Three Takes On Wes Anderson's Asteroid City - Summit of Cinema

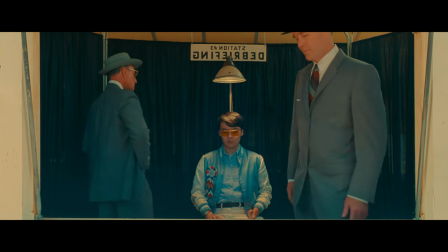(12:12)
Artists felt disconnected during this time and for many it was hard to feel up to working on stuff even if you could work on stuff at all
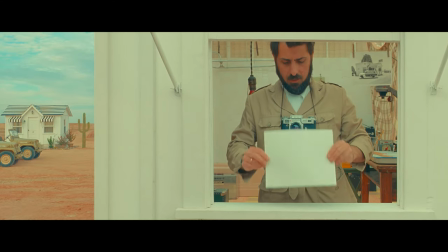(12:20)
there was a lot of time to think and take a step back and reflect on your body of work and your journey as an artist i
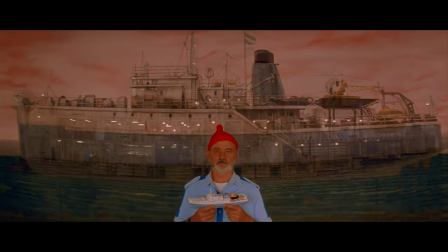(12:27)
believe this is at least partially what led to asteroid city anderson has made 10 feature films up to this point and nearly all of them have received a
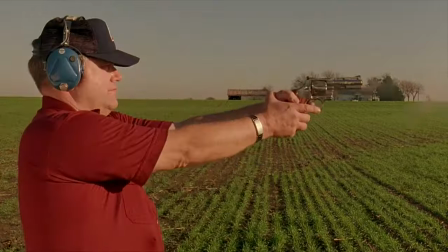(12:36)
fair amount of critical success and have carved their notable placement in the zeitgeist his distinct style is so well known and celebrated at this point
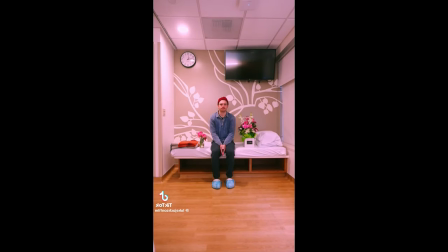(12:45)
that it's been poorly imitated on TikTok as a viral trend this year.
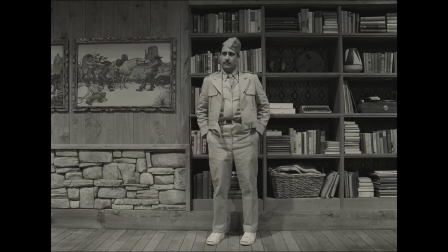(12:50)
And despite all of this, I believe Anderson's clear message from the film is that it doesn't matter how well cemented you are, how successful you've been, every good artist has moments of self-doubt. There will always come that feeling of uncertainty, fleeting or not,
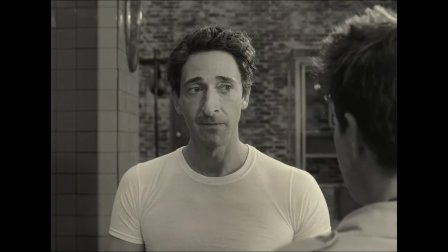(13:06)
that washes over one as they question why they even started doing what they're doing in the first place.
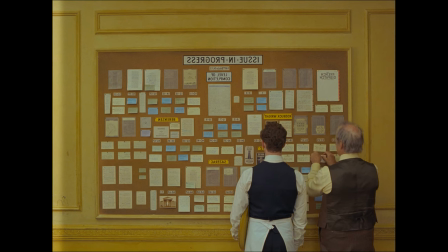(13:11)
We can see Anderson shake things up a bit in The French Dispatch, the film that was written and filmed right before the pandemic hit. Doing an anthology movie and using a fictional magazine company as a framing device
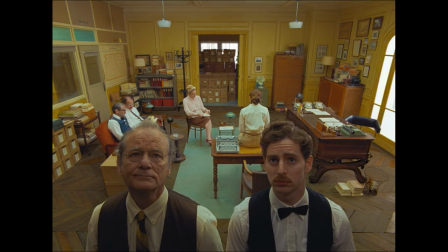(13:24)
and backdrop to deliver these short stories was a refreshing change of pace,
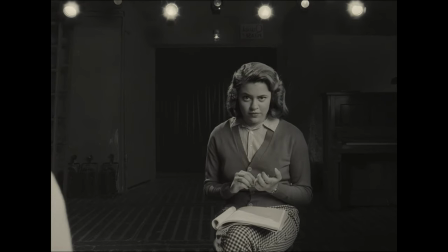(13:29)
but Asteroid City's framing device is much more important and interesting when looking at the bigger picture.
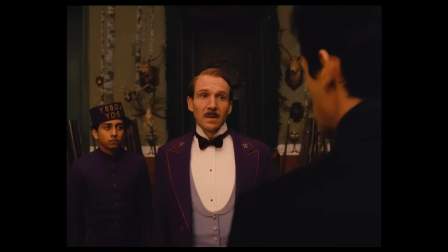(13:35)
For the most part, despite his heavy stylization, his films and stories and settings all still remain grounded in reality.
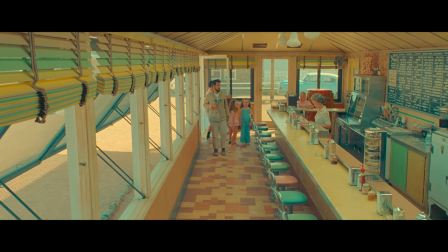(13:44)
This changes in Asteroid City as this story takes place in a retro-futuristic version of the 1950s in which there are death rays,
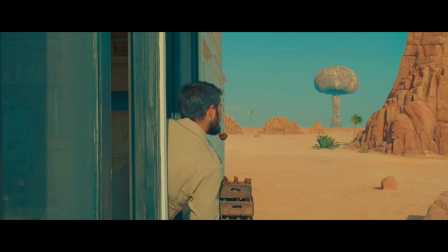(13:52)
projections on the moon, and casual detonations of nuclear bombs.
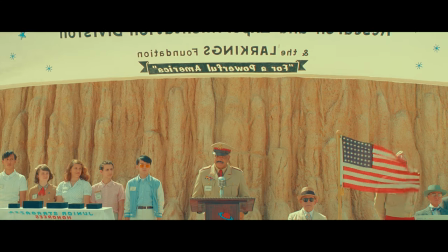(13:57)
It's very much trying to emulate the exaggerated pulpiness of the 1950s Space Race era.
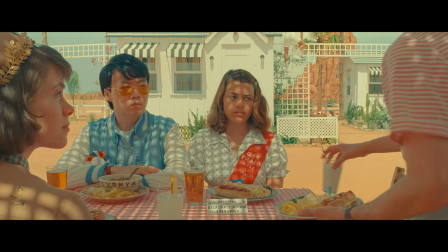(14:03)
The aesthetic is like a postcard come to life.
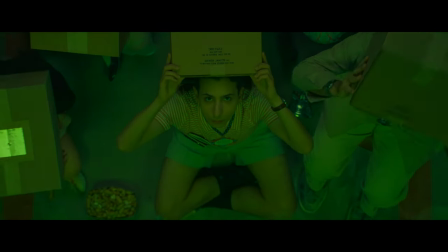(14:07)
The biggest shock, however, is the crux of the story within the play, which centers on a UFO and the extraterrestrial creature that pilots it.
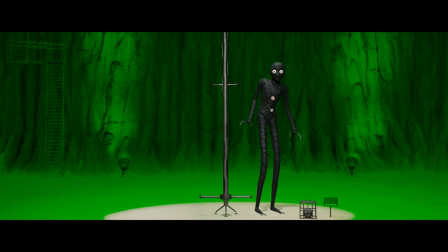(14:15)
This is a wild change for a live-action Wes Anderson film, as he's never delved into straight-up fantasy or science fiction.
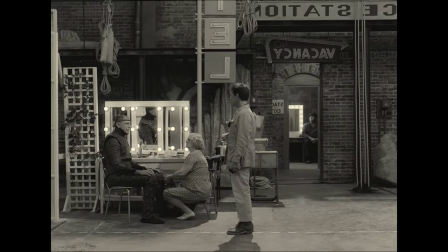(14:24)
It kind of feels like that part of the reason he has this story told through a framing device is
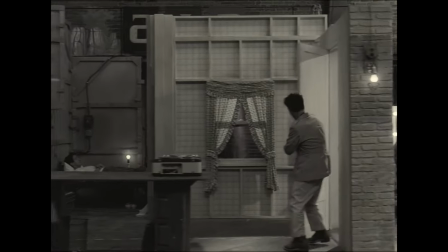(14:29)
because it's the only way he can justify the ungrounded nature of the story to nobody but himself.
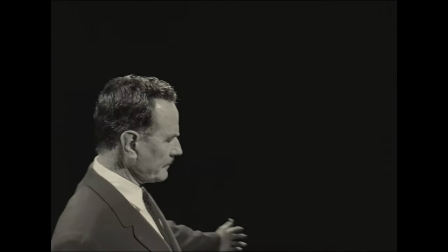(14:35)
It might be a reach, but it really feels like he wanted to mirror his own possible uncertainty as well as
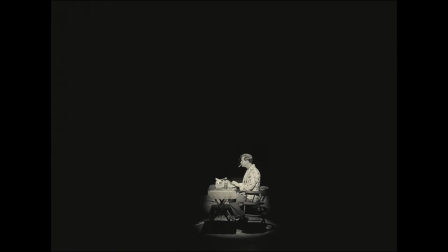(14:41)
the validity of an artist through the creation of the playwright character Conrad Earp, who wrote the in-universe play Asteroid City itself.
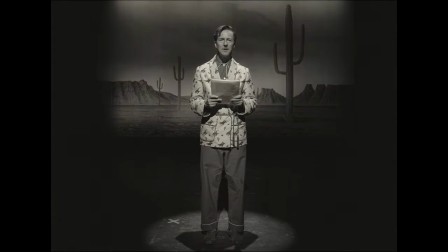(14:49)
My friends touched on the grieving of the death of the artist as well as the metamodernism and queer narrative of the film.
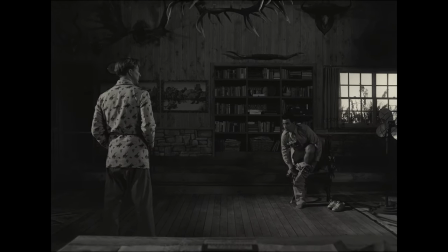(14:56)
So I'd like to touch on one more thing.
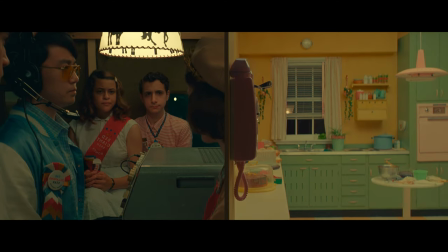(14:58)
There's so many different thematic events and imagery in this film, as it's really his most complex, so it can be overwhelming on the first watch to digest it all.
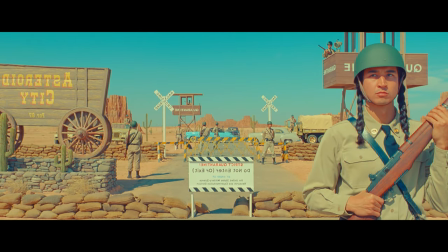(15:08)
But the main thing that stood out to me was that this was partially a pandemic film, as the whole second half was spent in quarantine.
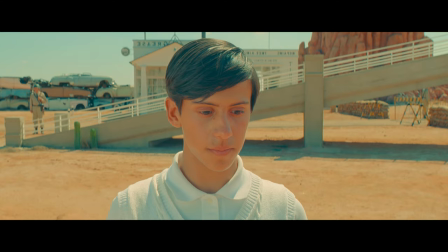(15:16)
This is when the characters have a chance to figure some things out for themselves internally.
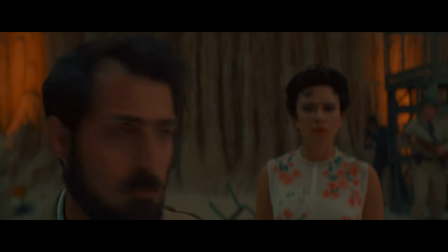(15:20)
It's only when the alien returns that Jones Hall realizes his character has worked some things out, but he still hasn't.
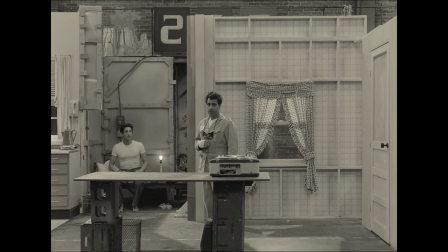(15:27)
And sometimes you can't figure everything out on your own, and Hall has to talk to the director who knew the playwright Conrad well,
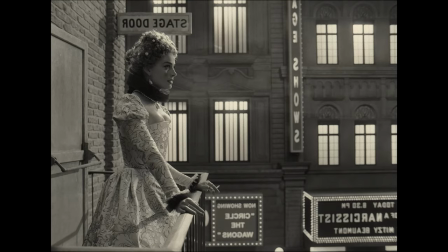(15:35)
and then he goes out to the balcony and speaks to the woman who was supposed to play his wife in the play,
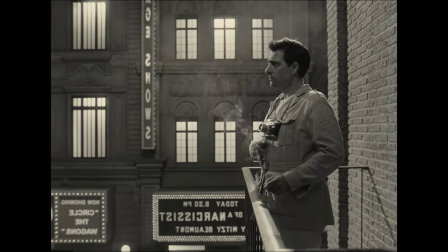(15:41)
who helps drive home the point that Conrad is not coming back. He's gone. So now, Jones can return to the play and give Augie the epilogue he deserves.
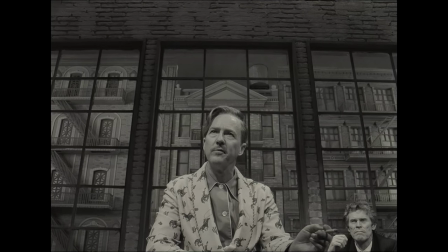(15:53)
After this sequence is a scene where Conrad Earp seeks help from the actual
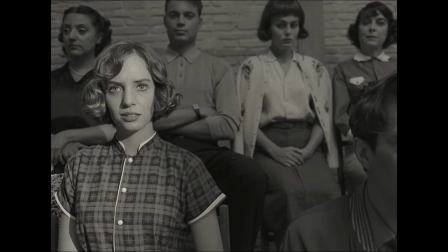(15:58)
cast and crew of Asteroid City to help finish a scene that he just can't figure out.
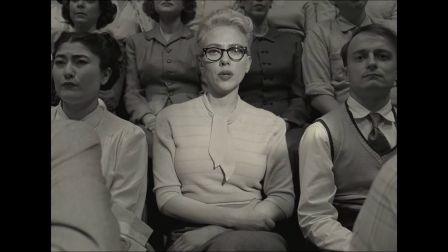(16:03)
And this feels like a representation of Wes Anderson himself having a creative roadblock of some
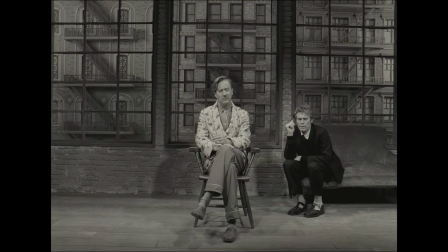(16:08)
kind or maybe a realization of complacency with his style or just the art form in general.